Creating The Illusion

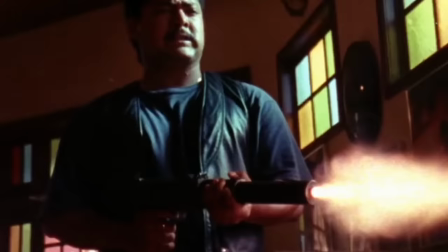(4:02)
Then I would get a shot of the bad guys getting squibbed so I could put a machine gun sound over it and make it seem like there was continuous fire going on.
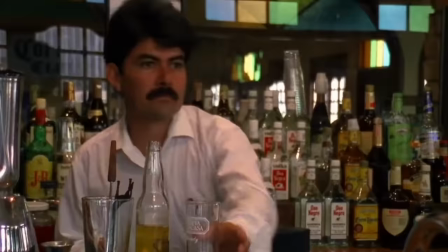(4:10)
Okay, here's the sequence edited with that squib effect and with that machine gun effect.
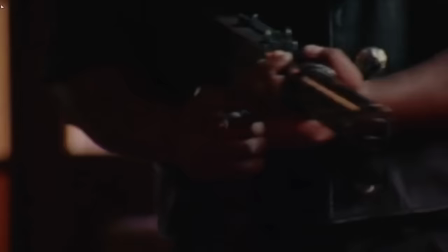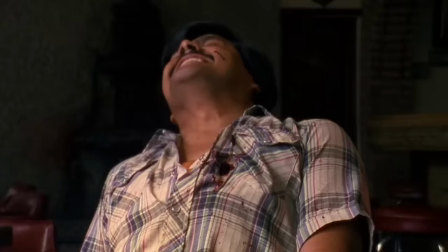(4:20)
Think of a creative way to get around your problem.
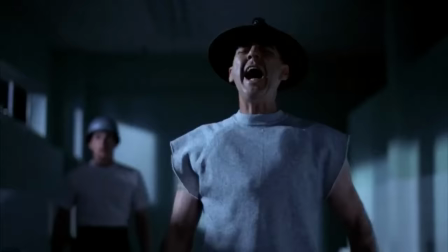(4:23)
Safety is one of the main reasons why some of these gags even exist, because you obviously can't shoot or dismember your actors.
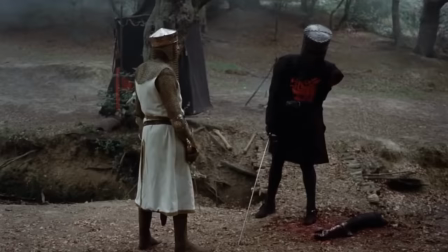(4:31) Your arm's off! No, it isn't. Well, what's that then?
However, you can often get away with shooting or dismembering a dummy.
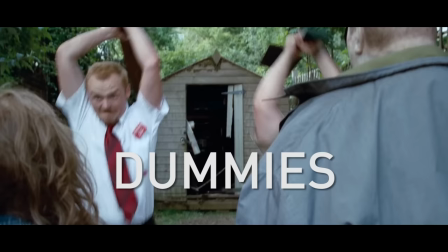(4:40)
Dummies have taken quite a few beatings over the years, and are often used to stand in in an actor's place.
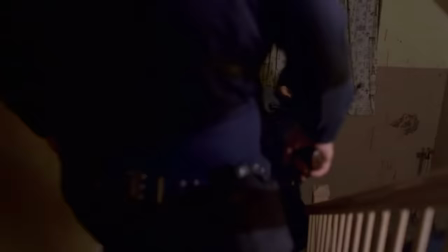(4:49)
But again, with a well-timed edit, you can hardly tell the difference.
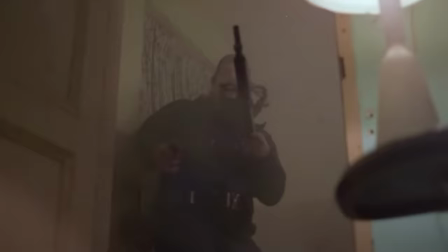(4:53)
If a cut goes by quickly, the audience doesn't have time to process all the information, so their imagination interprets what they might have seen.
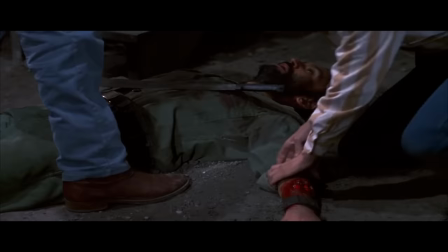(5:02)
Special makeup effects artist Tom Savini has created several innovative gags throughout his career.
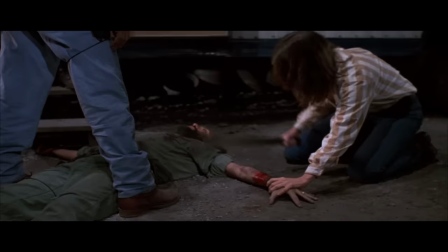(5:07)
On Day of the Dead, he worked with George Romero to show the impact of a real machete onto into a prosthetic arm.
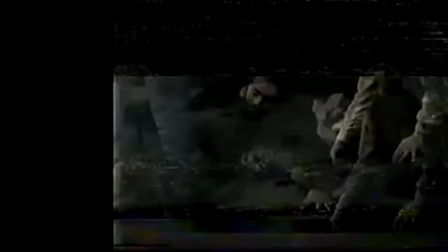(5:13)
Then they cut.
Cut. Cut.
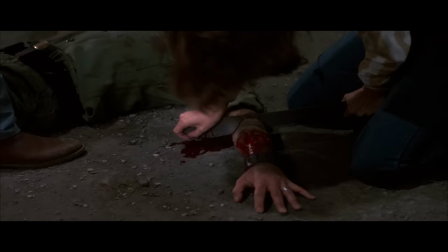(5:16)
And when they cut back, they switch to a specially made prop machete so that the actor can move their real arm and give some performance.
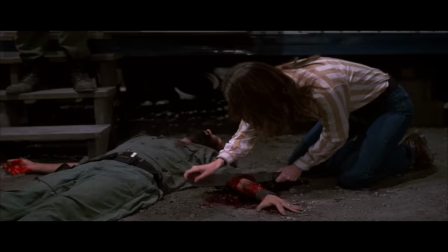(5:22)
Then they cut away again and return to the real weapon as the prosthetic is completely severed.
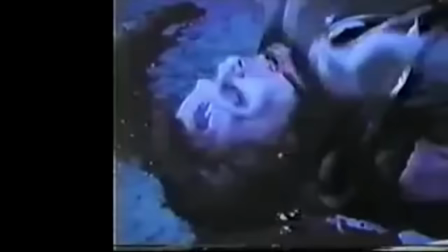(5:29)
A similar effect was achieved by alternating between a fake shovel appliance on an actor's face and a real shovel on a dummy's head.
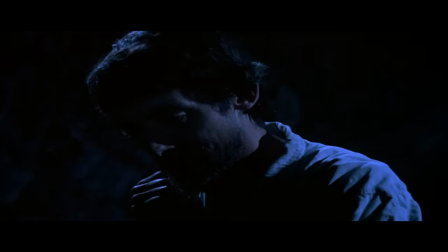(5:36) Okay, action.
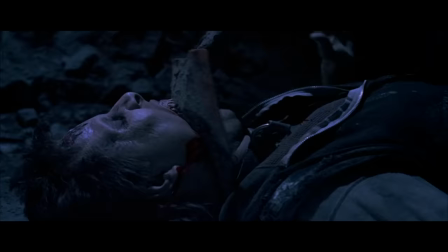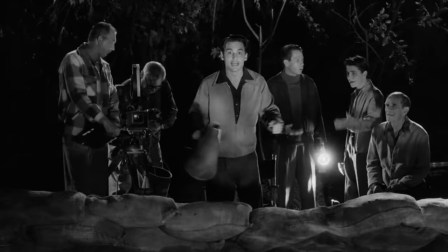(5:48)
Now let's talk about puppets.
How do you turn this on? Shake his legs around.
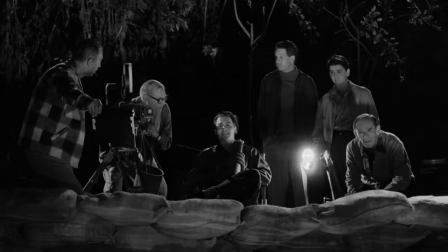(5:53) Looks like he's killing you. Okay.
Animating inanimate objects is often a challenge many filmmakers need to solve.
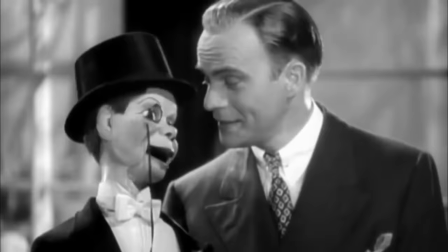(6:01) And... action! Does this look inanimate to you, punk?
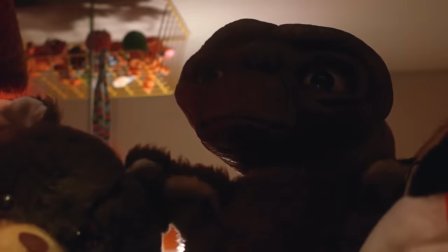(6:06)
Puppeting dates back centuries and deserves a video in its own right for its invaluable contribution to film.
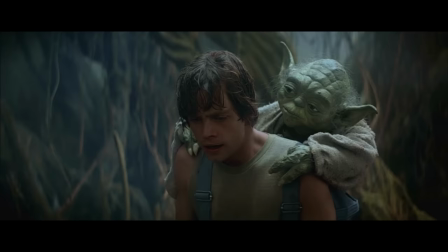(6:11)
Innovators such as Jim Henson, Frank Oz, and Stan Winston help push the art form forward, creating some of cinema's most beloved and terrifying characters.
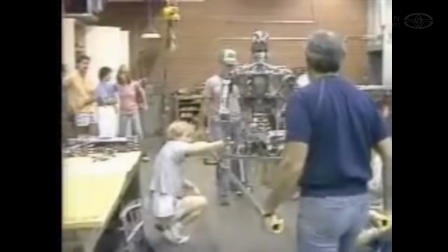(6:21)
I said, Jim, I really feel that we can do a lot of this Terminator as a full-size puppet.
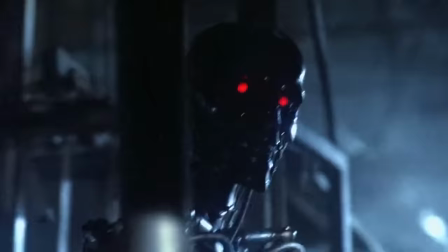(6:28)
The technology of the puppetry and the pushing of the animatronics for head and neck movement and eye movement and jaw movement,
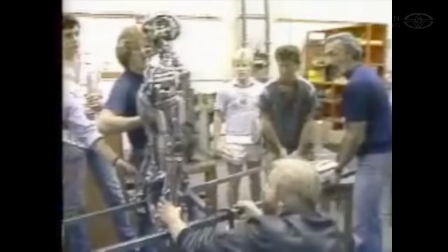(6:36)
that was virtually the breakthrough of using puppeting and
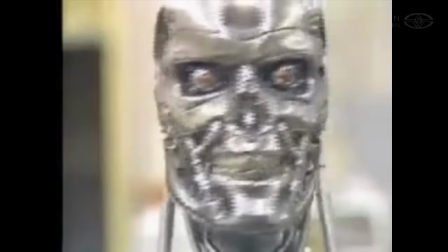(6:41)
our animatronic technology to create realistic characters from motion pictures.
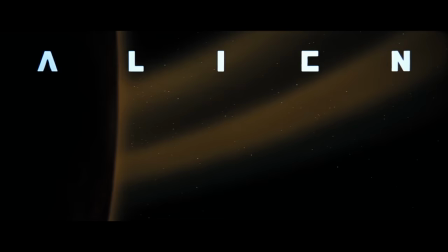(6:46)
Your puppets don't always have to be that sophisticated in order to be effective. Here, Ridley Scott breaks down the egg hatching scene in Alien, and it's really quite simple. I needed it to move, so I have sticks and poking look terrible. So we worked out a method on my hands with two rubber gloves on, washing up gloves.
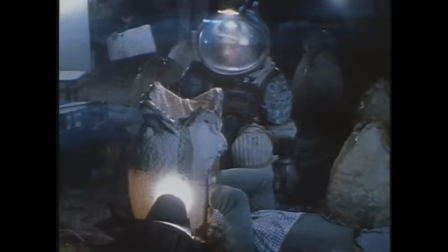(7:03)
And all I'm doing is going like that. And so that's how that was done.
He seems to have life, organic life.
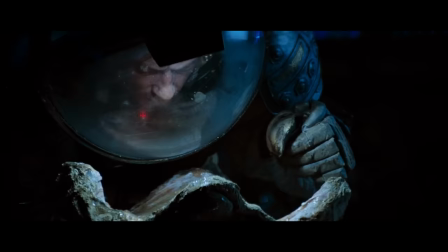(7:14)
And then, uh, him looking in, what he sees, and this is like that,
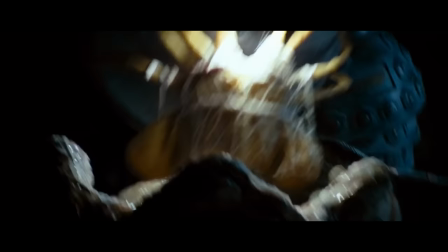(7:20)
explosion up into the camera, and cut where I've got this attached to his face as he falls backwards.
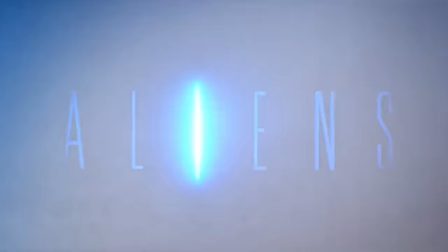(7:29)
In Aliens, James Cameron worked again with Stan Winston in his studio to take the facehuggers' movements to the next level.
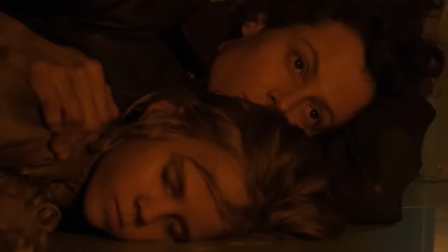(7:35)
This scene is a combination of all kinds of different tricks, using editing, cinematography, and puppetry, all stitched together.
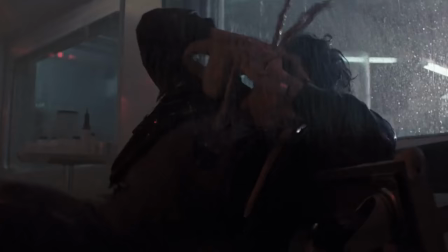(7:41)
And it's this type of creative thinking that really gets me excited about film. Okay, so here's the scene.
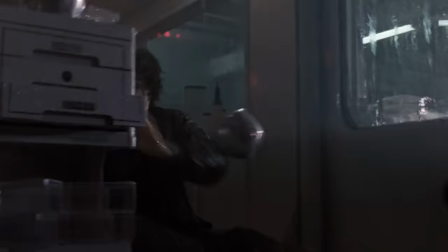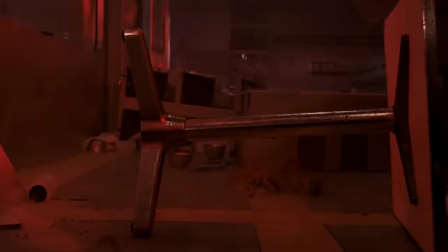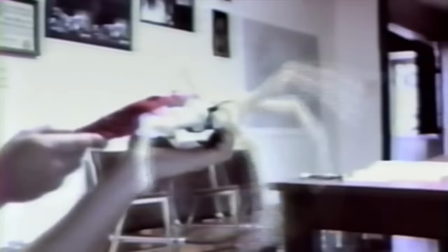(7:57)
It was, in fact, a low-tech high art, a very interesting concept,
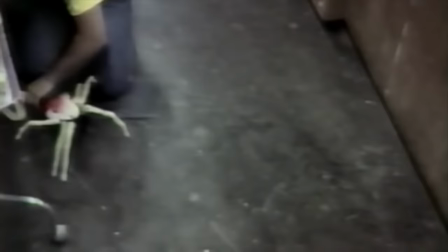(8:02)
and this little thing was running at you, running across the room, and it was virtually a pull toy.
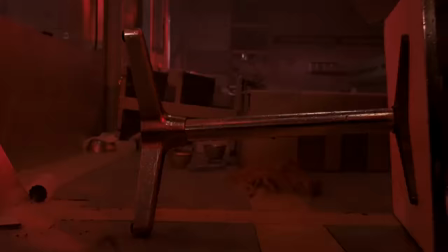(8:09)
Then in addition to that, Cameron did some very clever things with reverse photography mixed with forward movement.
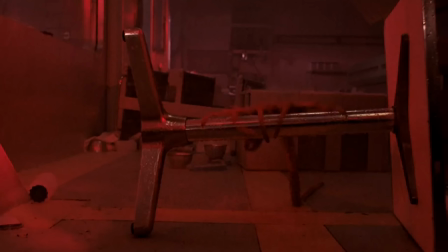(8:15)
The creature runs out and stops, and then it leaps onto the leg of a table and right at the camera. And what that was, was place a floppy stunt facehugger on the table, pull that back in the ground, run that in reverse, then we placed the facehugger back on the table leg and yanked it directly towards camera.
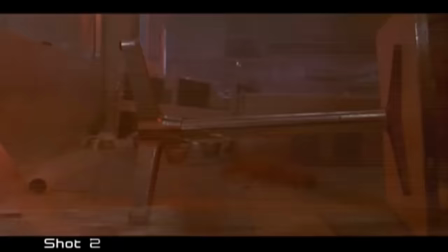(8:35)
And when you cut those pieces together you see it run, jump, and leap at the camera.
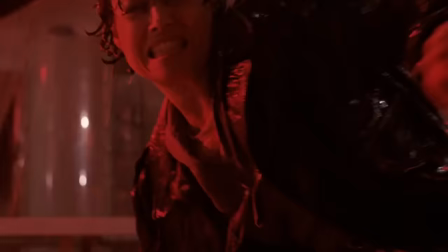Oh, how cool was that?
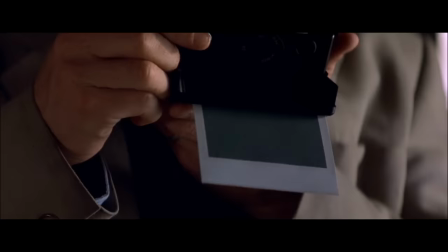(8:50)
Okay, now that we're on the subject, reverse photography is a really fun trick to experiment with, especially if you need something to hit a specific mark.
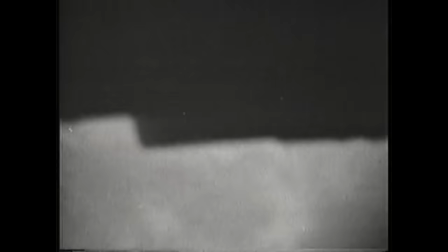(8:59)
Here's what they did in The Wizard of Oz. Gillespie drops a miniature farmhouse from the top of a soundstage.
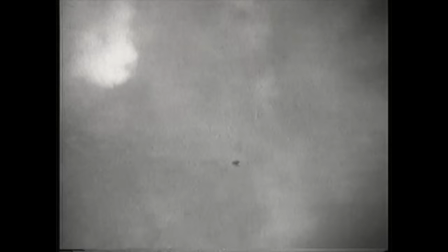(9:04)
He shoots it in slow motion and later will reverse the film so the farmhouse appears to be falling into the camera.
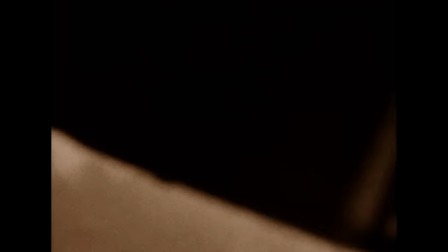(9:12)
The floor of the soundstage is painted to look like a Kansas sky with some dry ice vapor for clouds.
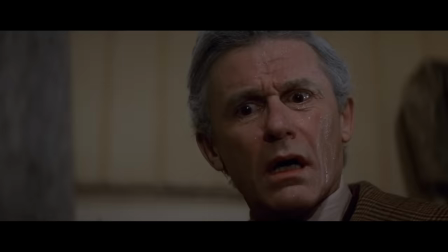(9:21)
Reverse photography is also very commonly used in special makeup effects.
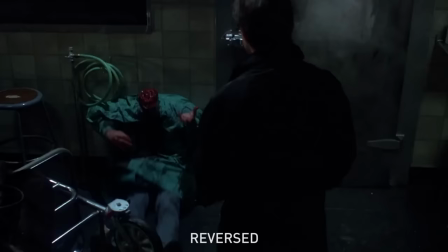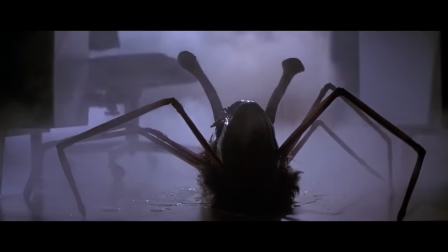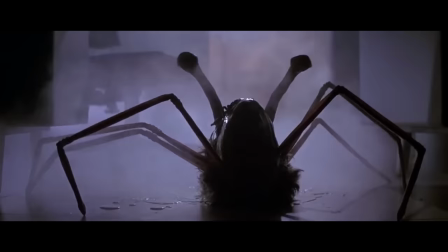(9:39)
Sometimes it's a lot easier to pull things in than it is to push things out, like this shot in The Thing,
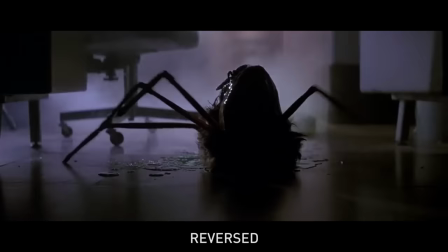(9:44)
where Rob Bottin pulls the spider legs into Norris's head and plays that in reverse.
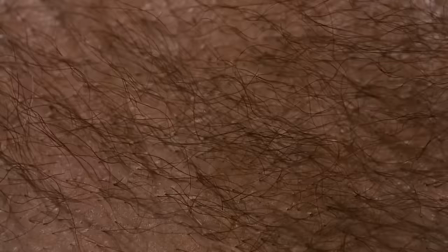(9:59)
What we did is implanted hair in just a little square piece of rubber and pulled the hair through and was played in reverse, the hair grew out.
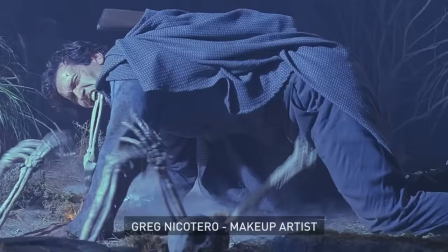(10:08)
Where the skeleton hand goes into his mouth, of course what we did was we had a half skeleton hand and we put it in his mouth and on action we would
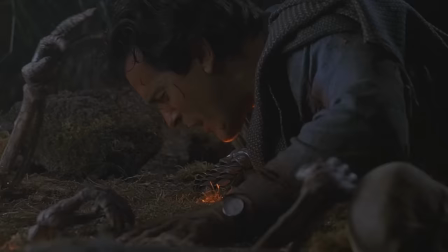(10:16)
pull it out real quick so when they reverse the film it looks like it's going right into his mouth.
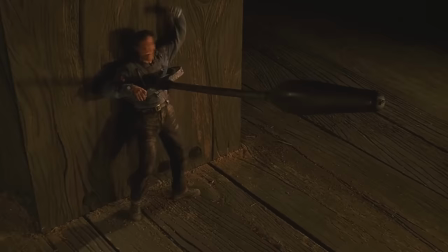(10:22)
Bruce is the king of acting in reverse.
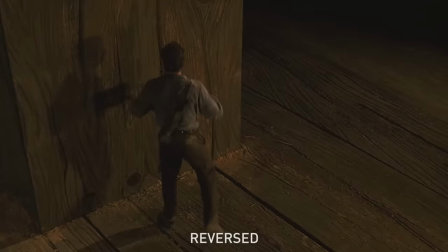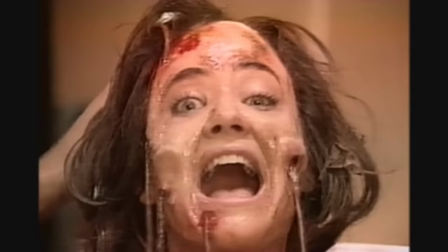(10:29)
So as you can see, cinematography, special effects,
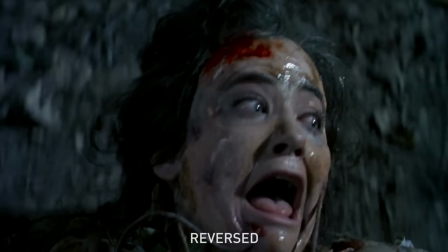(10:32)
and editing are all dependent upon each other to be assembled in a very specific way. otherwise these gags simply wouldn't work.
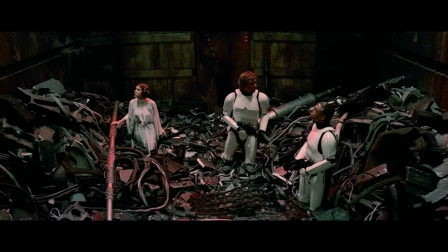(10:42)
Okay, now let's add some more departments into the mix. Production design. The environments that your story takes place is a character unto itself.
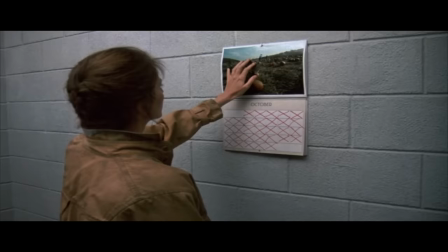(10:49)
The walls could be closing in.
The walls! Don't just stand there! Try and brace it with something!
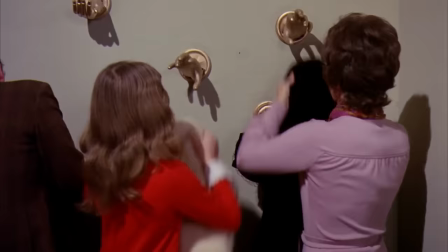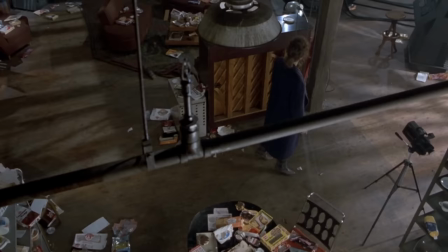(10:59) Little surprises around every corner but nothing dangerous. Don't be alarmed.
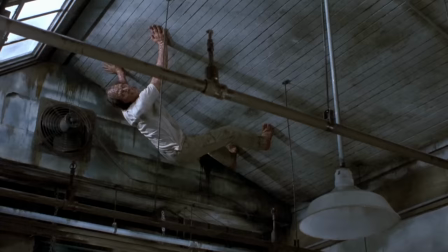(11:04) No, no, no, up here.
Or you might think that a character's on the ceiling.
Got him pretty good at it, haven't I?
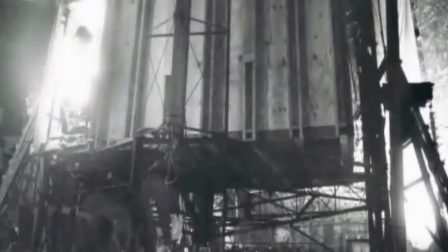(11:11)
The rotating room is a technical dance between the production design and camera department.
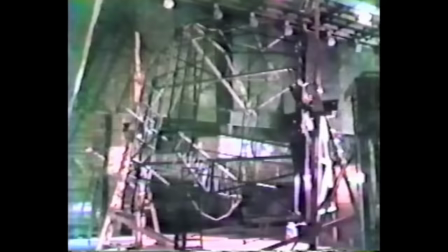(11:16)
Oftentimes they'll strap a camera operator into a chair, while hydraulics physically rotate the entire room.
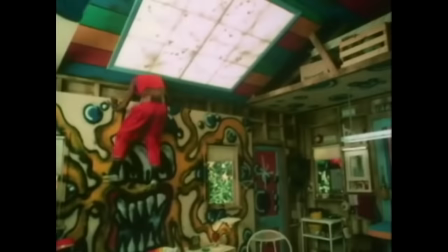(11:22)
As the room spins, the actor remains at ground level, while the camera operator travels overhead, now completely suspended upside down.
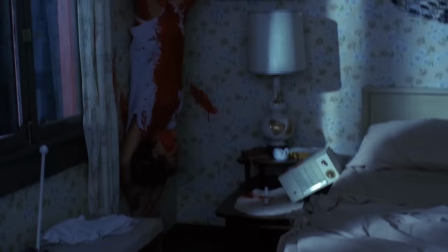(11:30)
Since the entire room is moving, there's no other point of reference. That is unless another character is in the room.
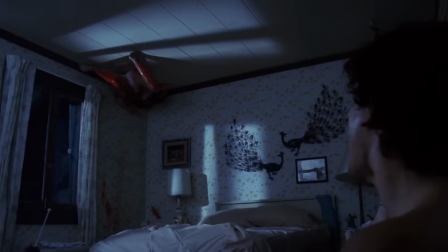(11:35)
Now to maintain the illusion oftentimes that actor is safely strapped to the set along with the camera operator to rotate upside down as well like in A Nightmare on Elm Street
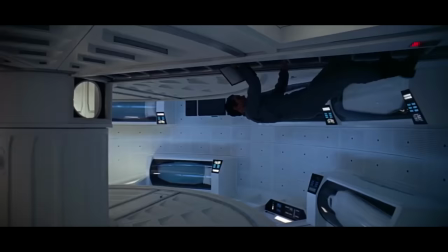(11:46)
And 2001 A Space Odyssey
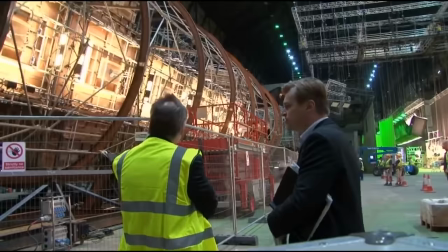(11:54)
This technique was most recently used in Inception.
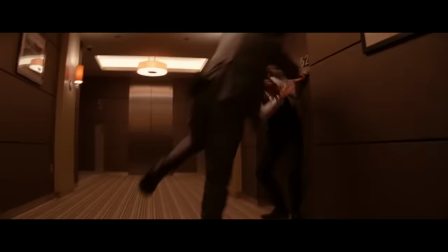(11:57)
The size scale and engineering behind this design is remarkable The result is awesome, and it's pretty hard to fake convincingly otherwise